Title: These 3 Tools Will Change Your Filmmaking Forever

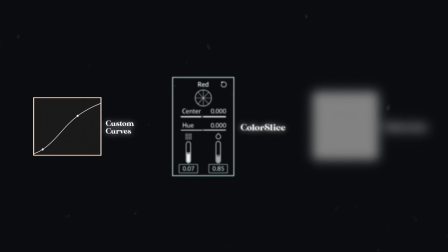If you understand and utilize all 3 of these tools, the custom curves, Color Slice, and film grain, you will become a master film look creator.
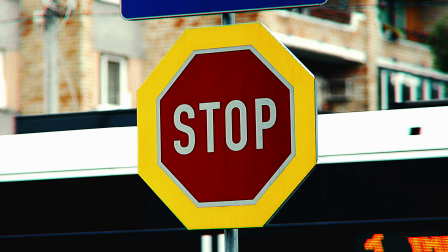But before we move on to the real world example,
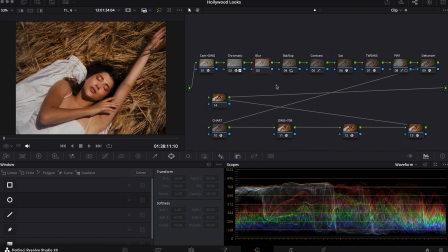there's actually a secret 4th tool that I use every day that not only takes the digital edge away from my videos, but makes my clients absolutely shocked that it wasn't shot on film. If you go into your blur tab, click highlight, then select A/B,
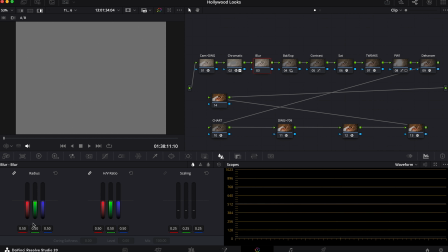you can make custom adjustments to your radius and H/V ratio to remove the digital edge of your image.
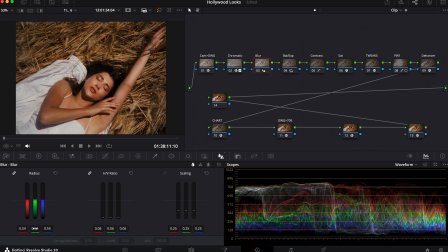By smoothing out your edges, especially on the subject's face, and not the entire image, you will have a greater understanding of what makes film look like a film.
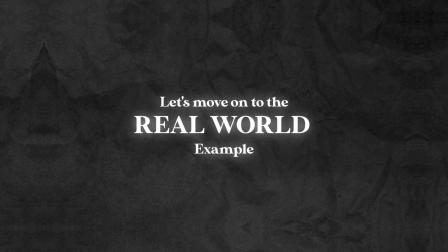Now let's move on to the real world example.
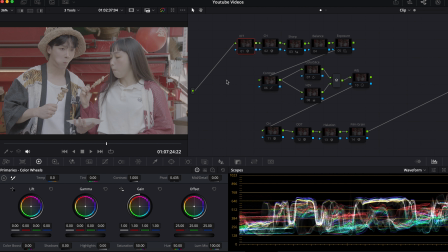With the stock footage that you can find on ArtGrid, my client wanted me to do a test to turn this footage into something cinematic. The first step was to convert the footage to a working color space. If you've watched any of my other videos, you know I like to work in a wide range with DaVinci Wide Gamut.
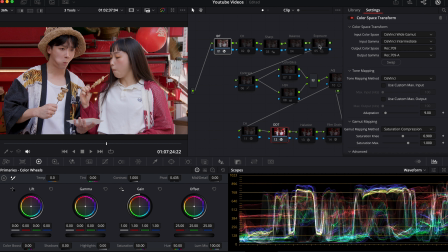It just gives me more room to work with within the color space without breaking the image, or worse yet, making it feel like a cheap flat filter.
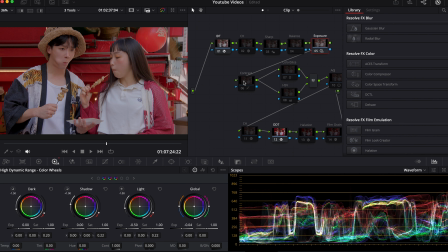After I adjusted my exposure to where I liked it, I immediately worked with the contrast curve,
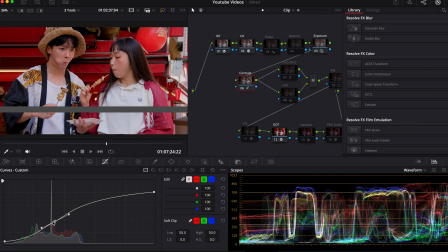created an S shape, and made sure my mid-grays were preserved. Then I moved on to working with my color slice and HSV adjustments to give that rich film density that I mentioned before.
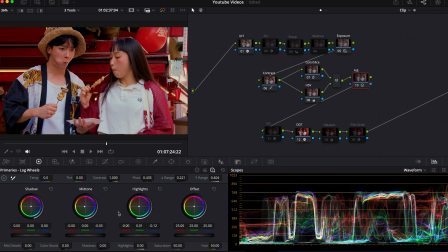Once that's done, and after making adjustments in my log wheels for shadows and highlights, I then work on my film grain to give it that final overlay.
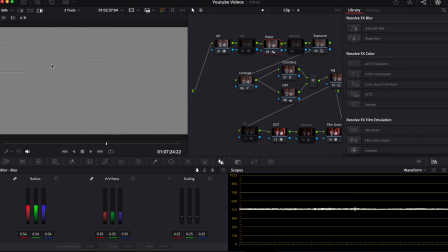And finally, I went into my sharp tool, made the adjustments for radius and H/V ratio to remove the digital sharpness of the image.
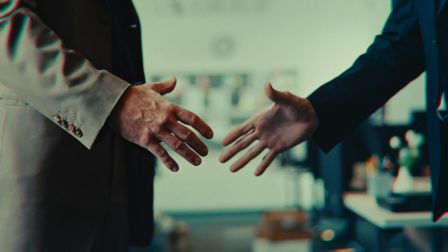With using these tools alone, not only did I secure this client,
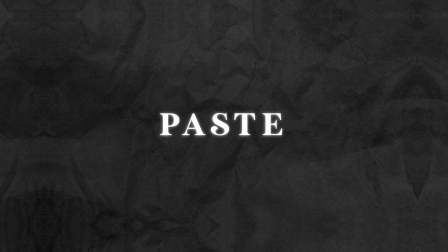but he paid me over 4 figures to basically copy and paste this into his project, and the end result was something he couldn't be more proud of.
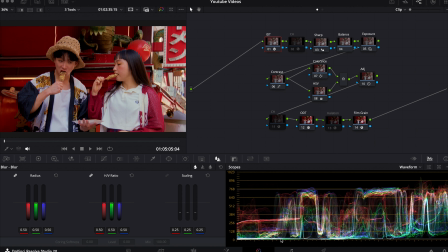If this method sounds too easy to pull off, that's because it actually is.
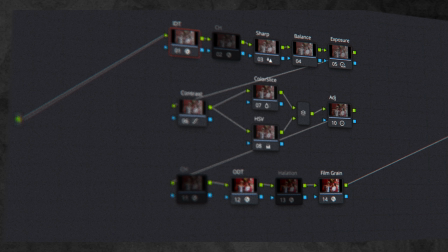You can pull this node tree into your DaVinci and begin pulling off looks like this right now,
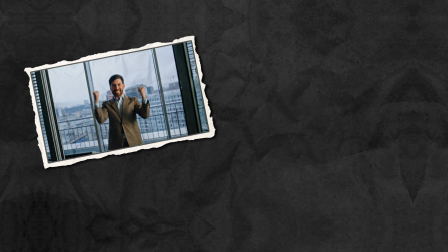and I guarantee your clients in those film festivals will continue to want to work with you.
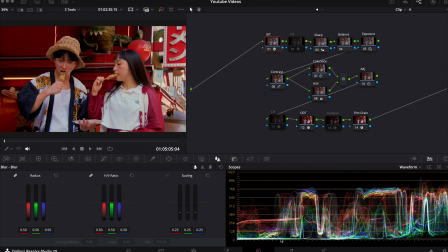This should be everything you need to know on what to give to your clients, as well as becoming a master film look creator. I hope that it was actually helpful for you guys, and if so, please be sure to leave a like and subscribe if you want to see more.
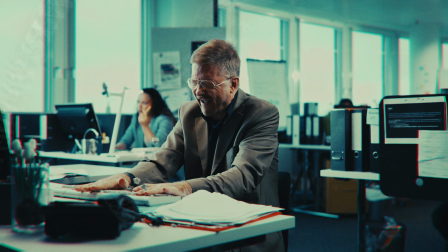Last thing, if you're a business owner or a filmmaker that still struggles with color grading and would rather outsource that to a professional,
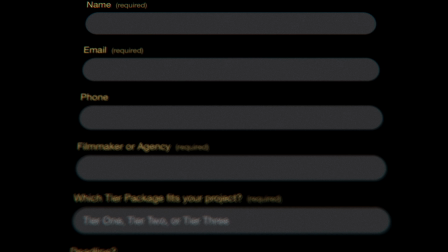then I suggest you fill out a free booking on my website below to see if we are a good match for the scope of your project.
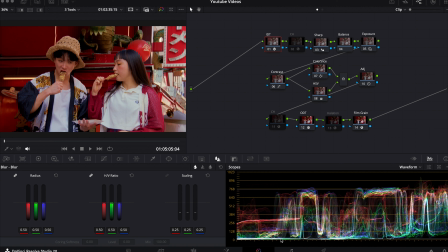As for the rest of you, if you want to learn more about color grading, then I suggest you watch this video that you see right here.